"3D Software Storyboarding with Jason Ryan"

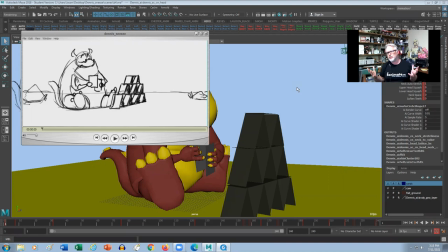(0:00)
Hey everybody, Jason here from iAnimate. Hopefully you're all doing fantastic this week. So in this week's Snippo, we're going to talk about the proper way to do blocking. To me, blocking is probably one of the most important stages of animation because you're
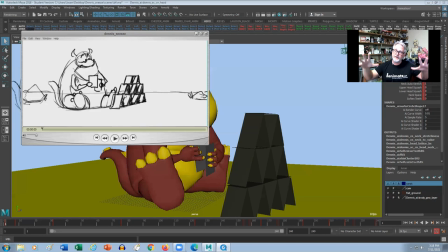(0:17)
basically building a foundation for which all of the animation is going to live on, right? So what you're trying to do in blocking is, and as few poses as possible, convey your whole shot, right? So you're basically storyboarding with the CG character, right? So in this particular shot, I had the idea, like the whole idea of the shot is a sneeze, right?
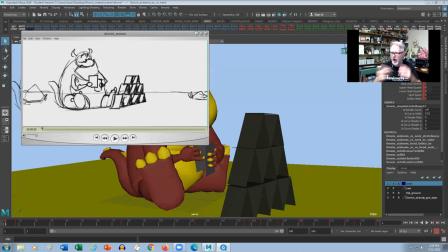(0:37)
So I had this idea to have our character Dennis here, who kind of looks a little bit like a dragon. So I thought I'd play around with a sneeze with fire. I thought that might be kind of fun. But I was always thinking, like, what could be the most inopportune time to actually sneeze?
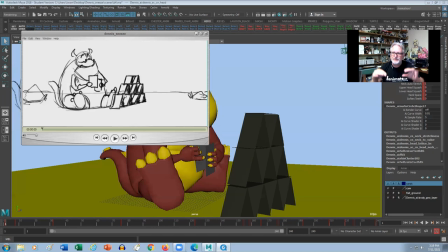(0:52)
And it's when you're doing something delicate, you know, or if you're in a quiet room or something like that. But for Dennis here, he's building a house of cards, which takes a long time, right? Getting a lot of patience. And just when he's about to put the last two cards on to make the top of the house, then he gets the itch for the sneeze, right?
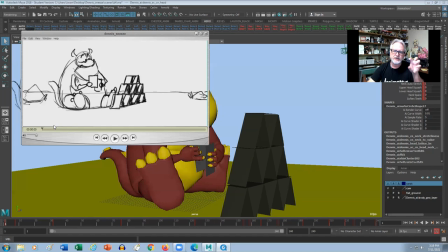(1:09)
So let's go throw our shot here. And I'll tell you the best way for me to block out this shot. So think of this as more like a 2D storyboard, right? So we're going to think about, like, he's going to look at the cards. And then he's going to look at the house of cards here, like, to make sure, like, okay,
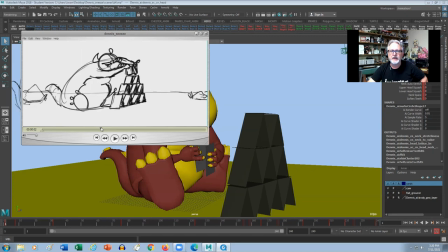(1:27)
this is where they're going to go. and then he's going to reach to place them on top right now in storyboard form like i'm actually thinking about transitions here uh where where in blocking i don't
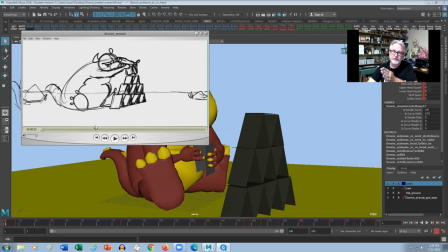(1:40)
really need to do that right because what i'm going to do is think about the more extreme poses or the acting beats right so this is as an actual pose that i'm going to hit because it's probably the most extreme because he's just about to make contact with the house of cards when
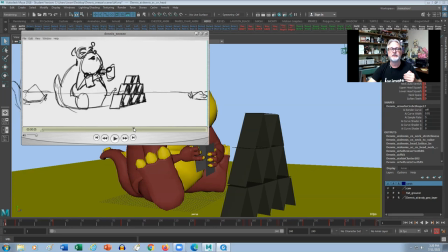(1:57)
he gets us the itch when he gets the itch for the sneeze right so then you know all this kind of inhale stuff and all that i'm not going to worry about i'm just going to worry about the most extreme pose which is this one here where he's the furthest back uh before
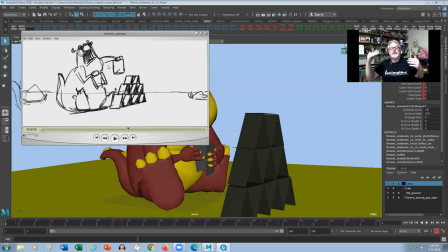(2:11)
he settles out of it right so in the idea that i've got here uh he's going to go back sneeze and you think he's going to sneeze and then he kind of relaxes right he hit the itch goes away and then he's just going to wipe his nose right because that's something that
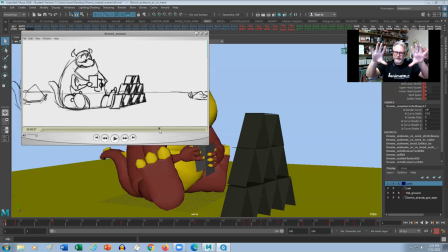(2:25)
you'll probably do so he's going to go whoo and then wipe his nose now when i when i get to the the blocking stage i'm going to figure out like the actual character like what he looks like in these poses because i'm thinking in general terms what the character looks like but i'm
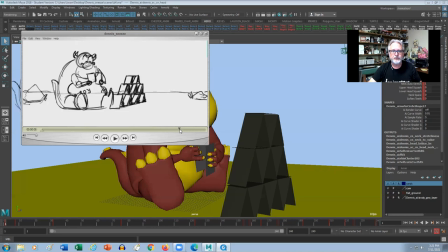(2:41)
not really worrying too much about keeping him on model i'm just trying to think of the concept for the shot right so when i get to the actual
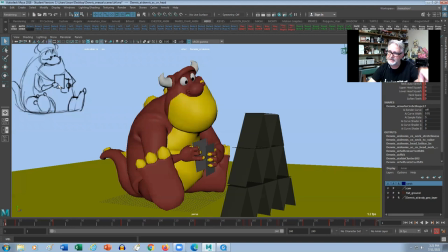(2:50)
shot what i'm trying to do is i bring those drawings into maya and then i'm thinking very simply how do i clean up these poses with the actual character and like how do i kind of make them better how do i push them so like in this first pose
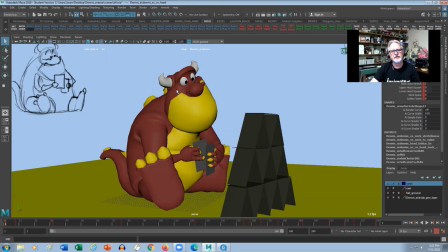(3:05)
here like he's looking straight at the house of cards but i thought like it might be nice for him to have like a little bit of a head tilt you know so it's it's obvious that he uh is proud of what he's doing how he really likes how the house of cards is going right and then
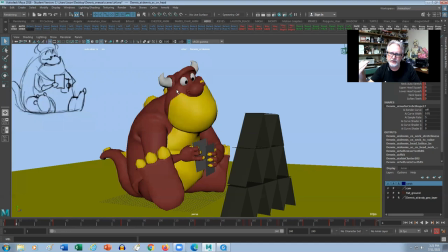(3:19)
to look at the cards now even at this stage what i'm thinking is opposing actions right so between these two poses i'm not thinking that he's uh he's raising the cards and he's raising his head because that's everything going at the same direction at the same time what i'm thinking is opposing
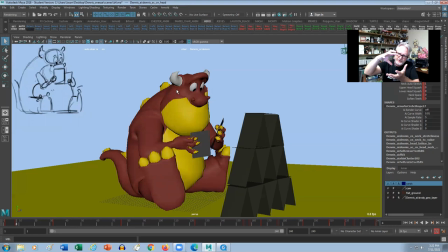(3:36)
actions so i'm thinking of he's going to look down reverse his spine and raise the cards up and this way we have this opposing action going like this right which makes it much more organic than everything going in the same direction at the same time even when i'm doing it it almost looks like the robot
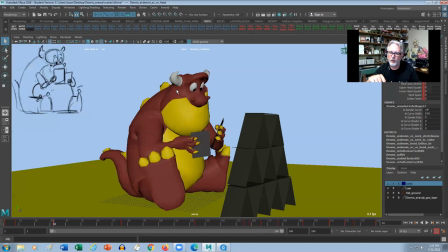(3:52)
right and then every time i transition to another key i'm thinking of those opposing actions right so to this next one here what's
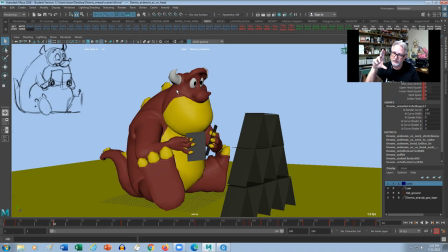(4:01)
happening right he's looking up and he's dropping the cards opposing action right now there's no timing in here all i'm trying to do is get the basic beats to read.
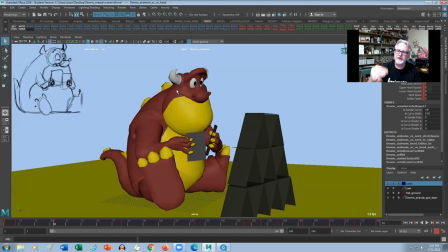(4:13)
And like, so if I play this back like at 24 frames per second, is there too many acting beats or is there not enough acting beats? So I'm just trying to see in as few poses possible what I can actually put into the shot, right?
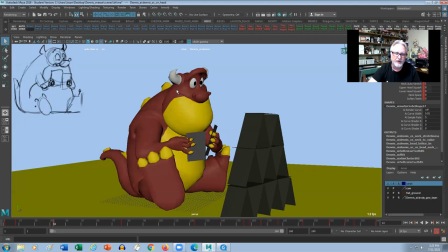(4:27)
To make the character seem believable, to make it seem like he's actually thinking, right? And then the next one is that most important pose, right?
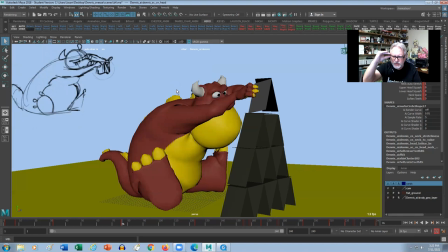(4:34)
That extreme pose, like where he's just about to make contact with the house of cards. right and getting a little concentration in there like in here i'm actually going for a little asymmetry with the pose you know so one eyebrow up one eyebrow down you know sort of like he's kind of like
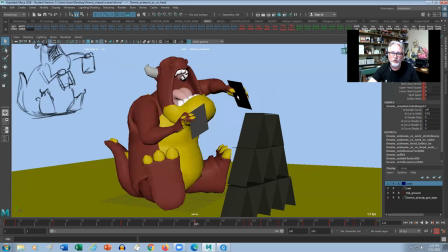(4:50)
really kind of focusing there right and then i'm going for the most extreme part of the sneeze now even here what i'm trying to do is
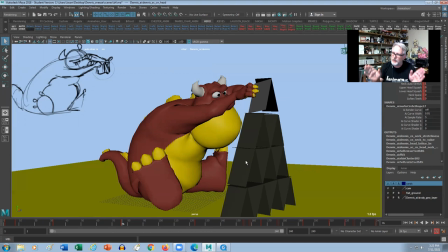(4:58)
as he leans forward i want this foot to go out you know so as he leans forward his feet go out as he leans back his feet go in so again get that opposing action. Anytime I put an opposing action, it's always going to feel more organic and more interesting to look at.
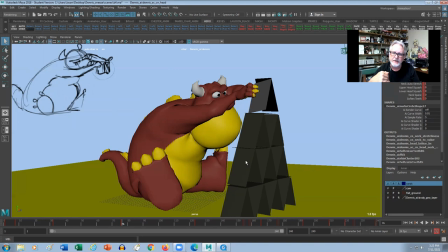(5:14)
It's actually more appealing, right, than everything going in the same direction. So in here,
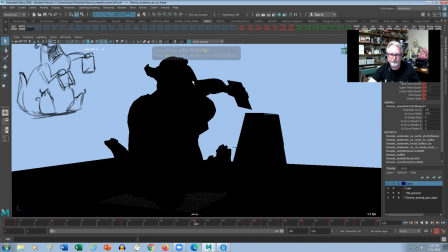(5:19)
what I might do is actually drop this hand because it almost feels like if I go to, you know, silhouette-wise, it almost looks like this arm is actually coming out of his mouth, right, which doesn't quite work.
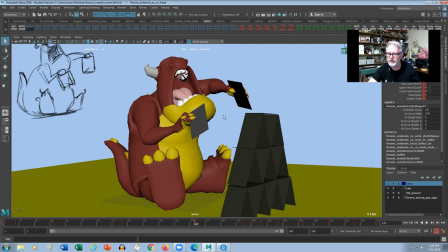(5:33)
So what I'll probably do is actually drop it down So it's somewhere in this area right here, which might actually make it a lot more appealing.
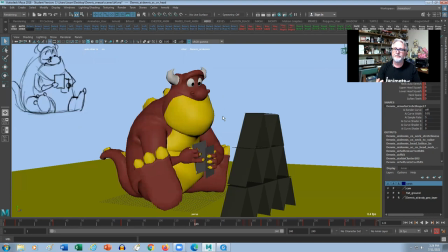(5:40)
And it will give us that opposing action, right? And then in here, the settle, right? So I'm not worried about the overshoot or the transitions. I'm just thinking about the actual poses themselves, where the animation is going to live around, right?
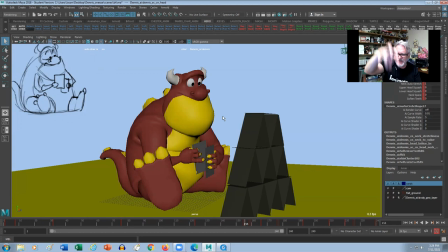(5:55)
And then this way, I know the setup. I know where the character is going to go. And then when I go to shoot live action reference, I kind of know that the poses that I'm trying to go for, right? Because it's already kind of figured out composition wise. Right. And then if I have to change something, then there's not a lot of poses to change.
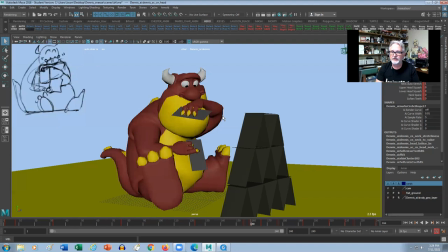(6:13)
Right. So I'm adding in here the little wipe of the nose. So keeping that fairly contained. Right. So it's just going to wipe across, you know, get a little effect on the nose and then look back at the house of cards and then look back down at his card.
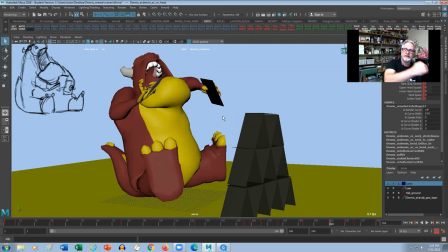(6:26)
So I want to make this slightly different to the first time he looks down and then a nice broad inhale, which has to be broader than the last one. right because we want to make sure that it sort of builds like so you know so you get like some sort of a shock
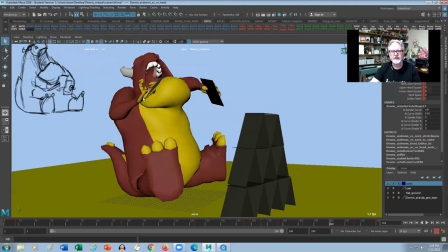(6:40)
in here now in in the actual 2d area right here and i felt like it wasn't quite broad
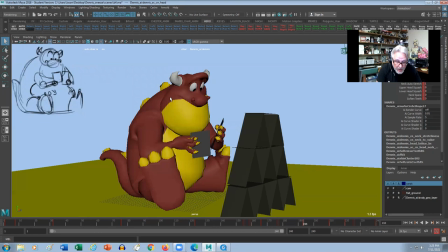(6:49)
enough like so i felt like and this might need some some work in here so this might be a lead and follow type thing where i come back and then the arms come up rather than everything going at the same time right so it might be like you know because i feel like this might be more of a surprise you
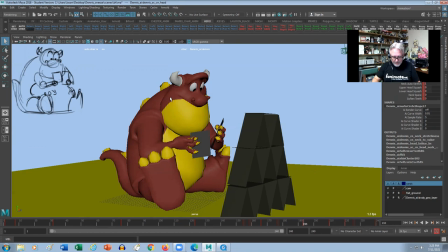(7:05)
know rather than just kind of relaxed with his arms down you know so like for that last inhale right and then we get this at you right
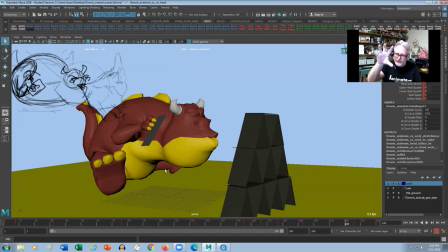(7:12)
so i want him to be up in the air here like so i just rough this in very quickly but what i probably do is actually take his whole body and sort of rotate it a little bit more down towards the cards so that he's blowing sort of like more at the middle
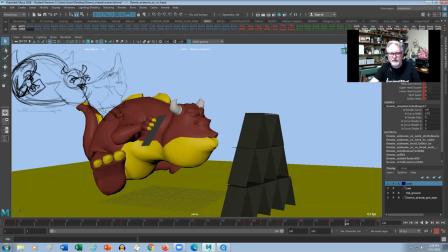(7:26)
of the cards rather than just at the top because i do want to get this sort of angle sort of downwards this way which would be kind of fun you know and then what i'll probably do is actually draw in the flames and uh and sort of like do like some um uh
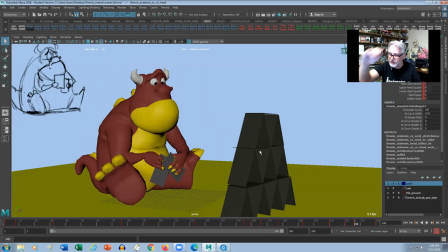(7:39)
you know 2d sort of effects like as if like he basically disintegrated the cards right so and then i didn't do the landing right so i'm basically just doing like the the last pose that he's going to live on right so this will be just kind of him looking at the the dissipated